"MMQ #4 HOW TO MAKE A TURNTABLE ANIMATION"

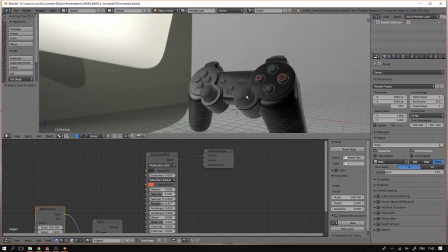So I decided to add a little bit of ambient occlusion. This will help get the model pop out a little bit more,
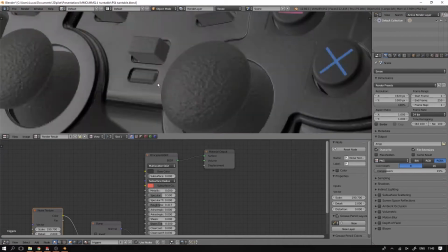and also use a little bit of bloom, which is a kind of shiny glow that you've got around really bright objects.
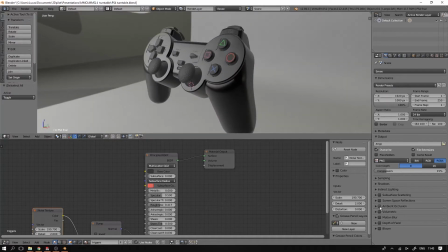It shows up only a little bit when the lights are directly reflecting in the plastic and they kind of blind the camera.
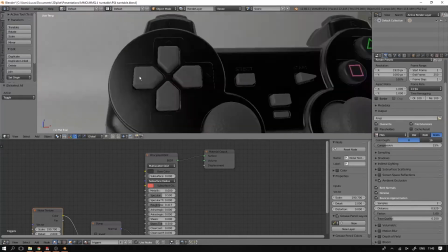So you can just enable those in the EEVEE render settings. Here you can see what ambient occlusion does.
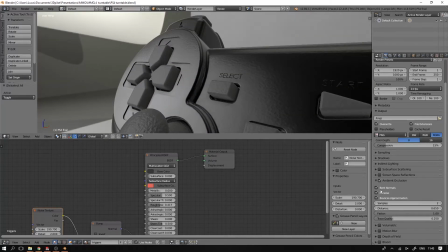It casts a kind of all-around shadow on your model that's not really got a direction,
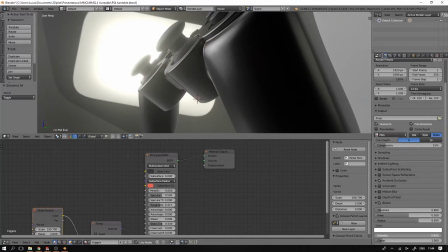but darker parts like cavities in your model are made a little bit darker. And here you can see the effect of the bloom.
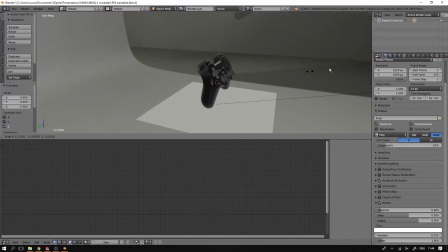I wanted the background of my animation to be pretty much black, so I just added a simple
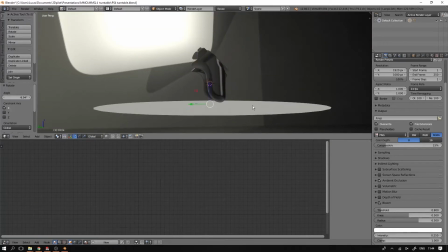circular floor that I decided to extrude upwards for having a fully black background.
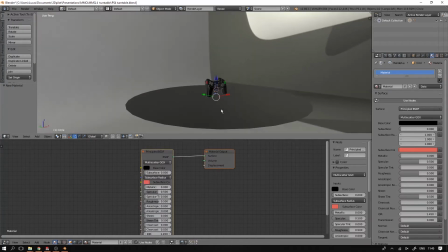I gave the floor a material, again the principal shader, with a black base color and a very high roughness.
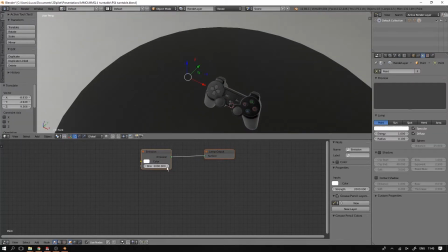Now I like the HDR for lighting for the reflections and the basic lighting,
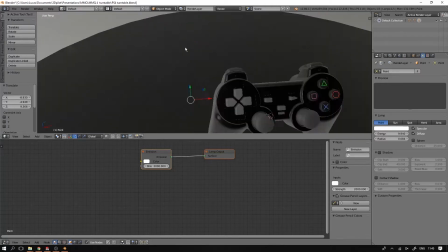but I decided to add a couple of point lamps that would help cast some shadows and also get the bloom effect to appear a little bit more.
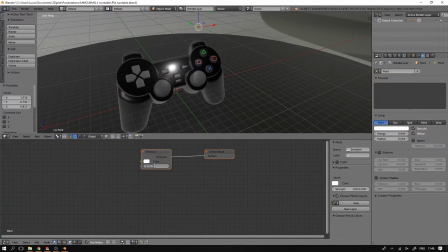It's always nice to have a bit of color in your lights as well, not just have them perfectly white.
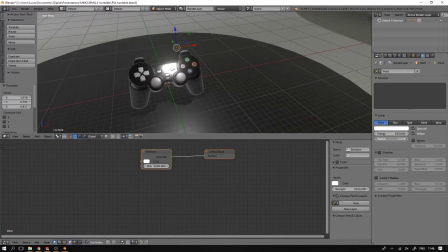And I also played around with the strength of the lamp, the size of the lamp, and the softness of the shadows as well.
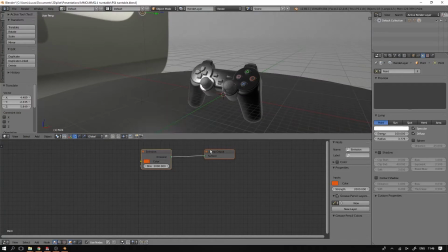I liked the way that looked, so I put another point lamp at the back of the model to help light the back of the model.
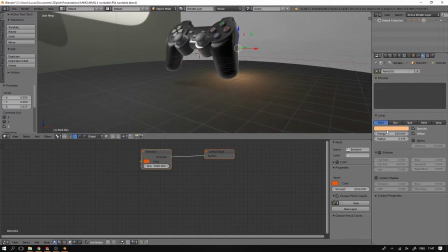And I gave that one a little bit of color as well. I made that one a little bit orange. After that, I messed around with the bloom a little bit more.
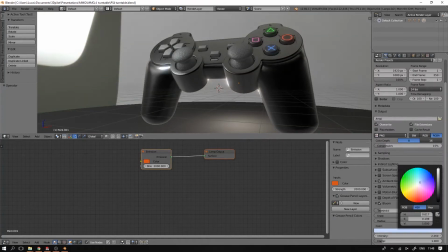You can add some color to that, add some different effects. It's just fun to have a little play around with.
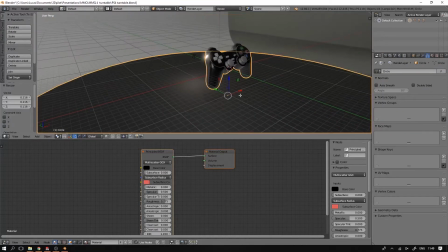And then, as I said, I extruded the floor upwards to have a sort of ball shape that contains my model and all the lights.
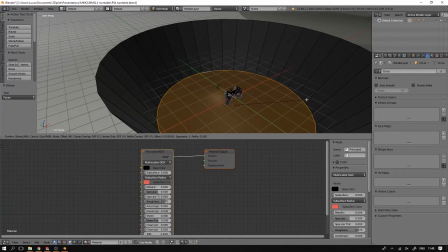I filleted the edges and made sure that the smoothing was set to smooth and not flat shading.
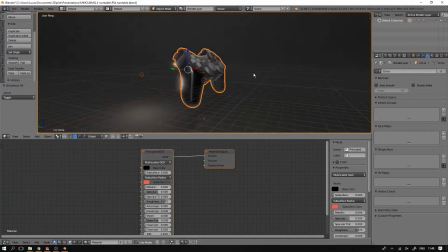Next up is setting up the turntable animation. Now this is very easy. First thing you do is you add an empty.
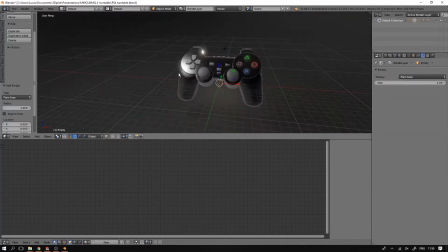An empty is just a plain set of axes. I made that a little bit larger so you can see that clearer.
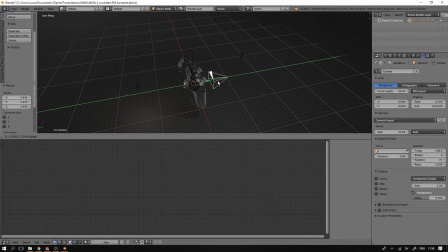And then I made a camera that points towards the controller and that is parented to the empty, which is just the plain axes.
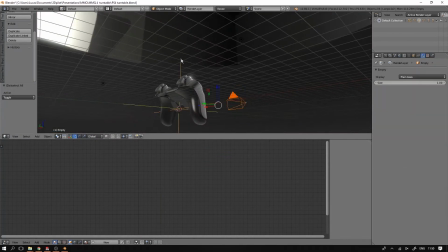Then I set up the animation, which is exactly 359 frames long, in which time the camera rotates around the object at
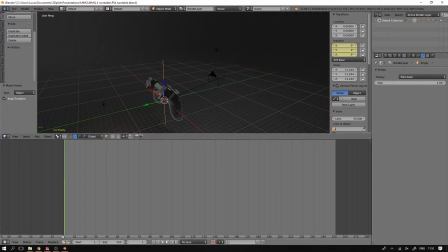360 degrees, which make that the animation has exactly one render, one frame, every degree of turntable rotation. I gave the empty two keyframes, one at the start, one at the end,
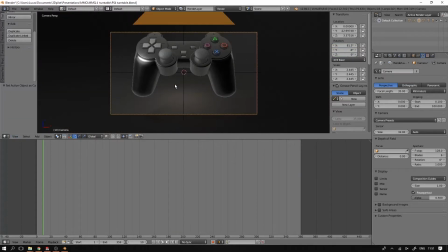with a Z rotation of 0 first and 359 at the end of the animation.
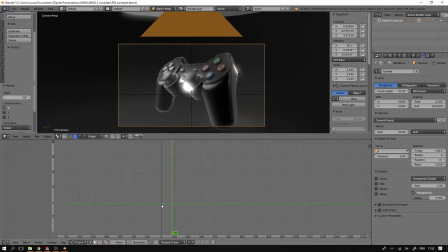Also, I made sure to have the rotation to be constant and not speed up or slow down during the animation.
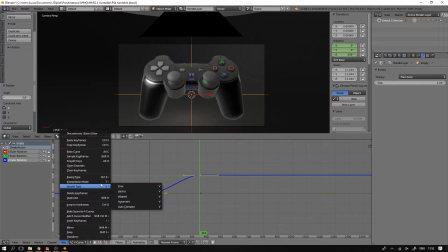So for this, you make sure that the Z rotation on the graph editor is set to linear interpolation.
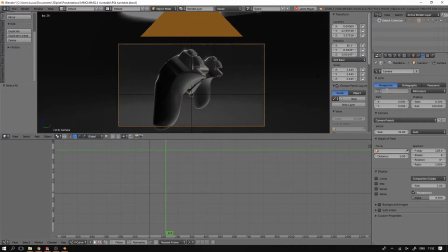Might sound a little bit complicated, I assure you it's not,
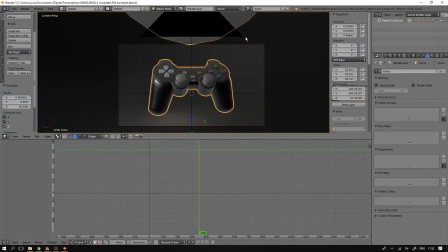but you can check out links in the description to have a look at another video that explains the concept a little bit better.
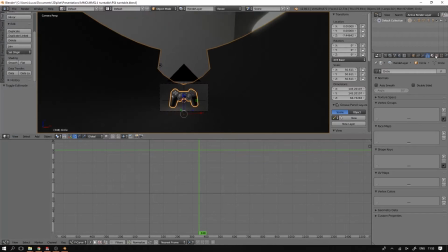I made sure that the clipping of the camera goes from close enough to far enough, so that means the objects that are a little bit further of the camera are still rendered out,
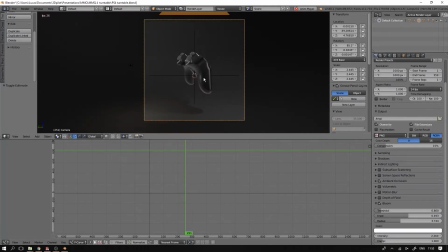and had a look at what kind of framing that I would like. I decided to render out the render in a square format, as I will be uploading this to Facebook, and I think that looks quite nice in the Facebook timeline and a nice square video.
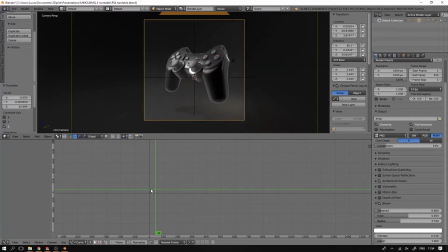And I made the resolution high enough, in this case 1080 by 1080 pixels, so when you watch this video on a full HD screen, you still get pixel perfect details.
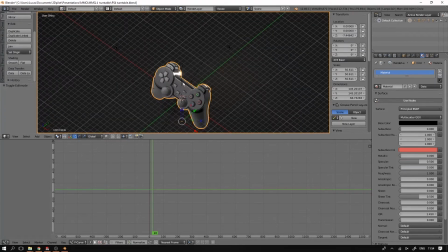Now is also a good time to go about the gloss effect, the bloom effect, the ambient occlusion,
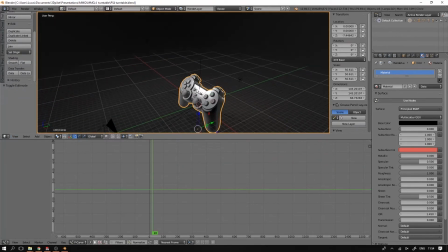the lights, and have a good look, a good honest look on your render and see how it would look before you go to rendering,
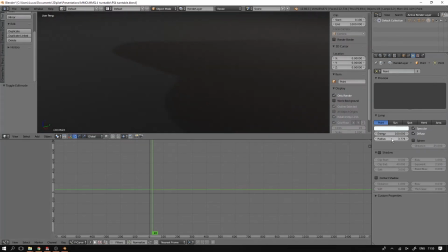because rendering will take a little bit of time. It won't take ages, absolutely not, but it's now that you should be thinking about,
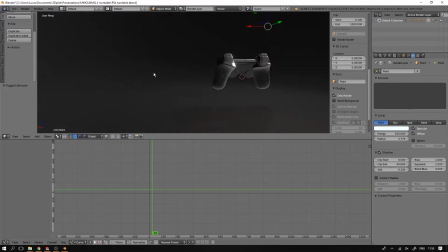for example, the roughness of the shadow and well, that kind of details.
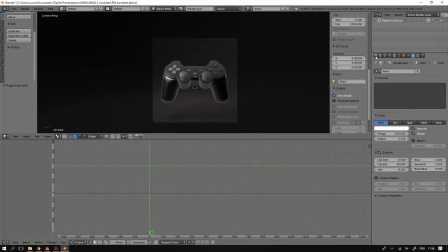But the animation looks great, so next thing is to set up the render settings.
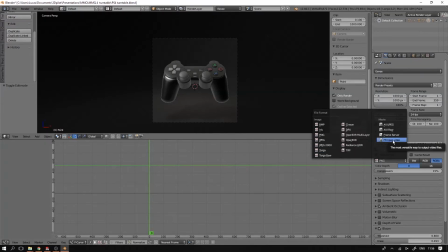I'm rendering this straight to an MP4 video. I don't really recommend that.
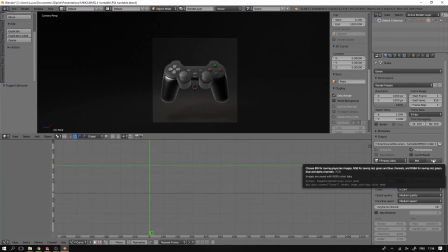Normally you should render out every single frame as an image and then compile those later into a video.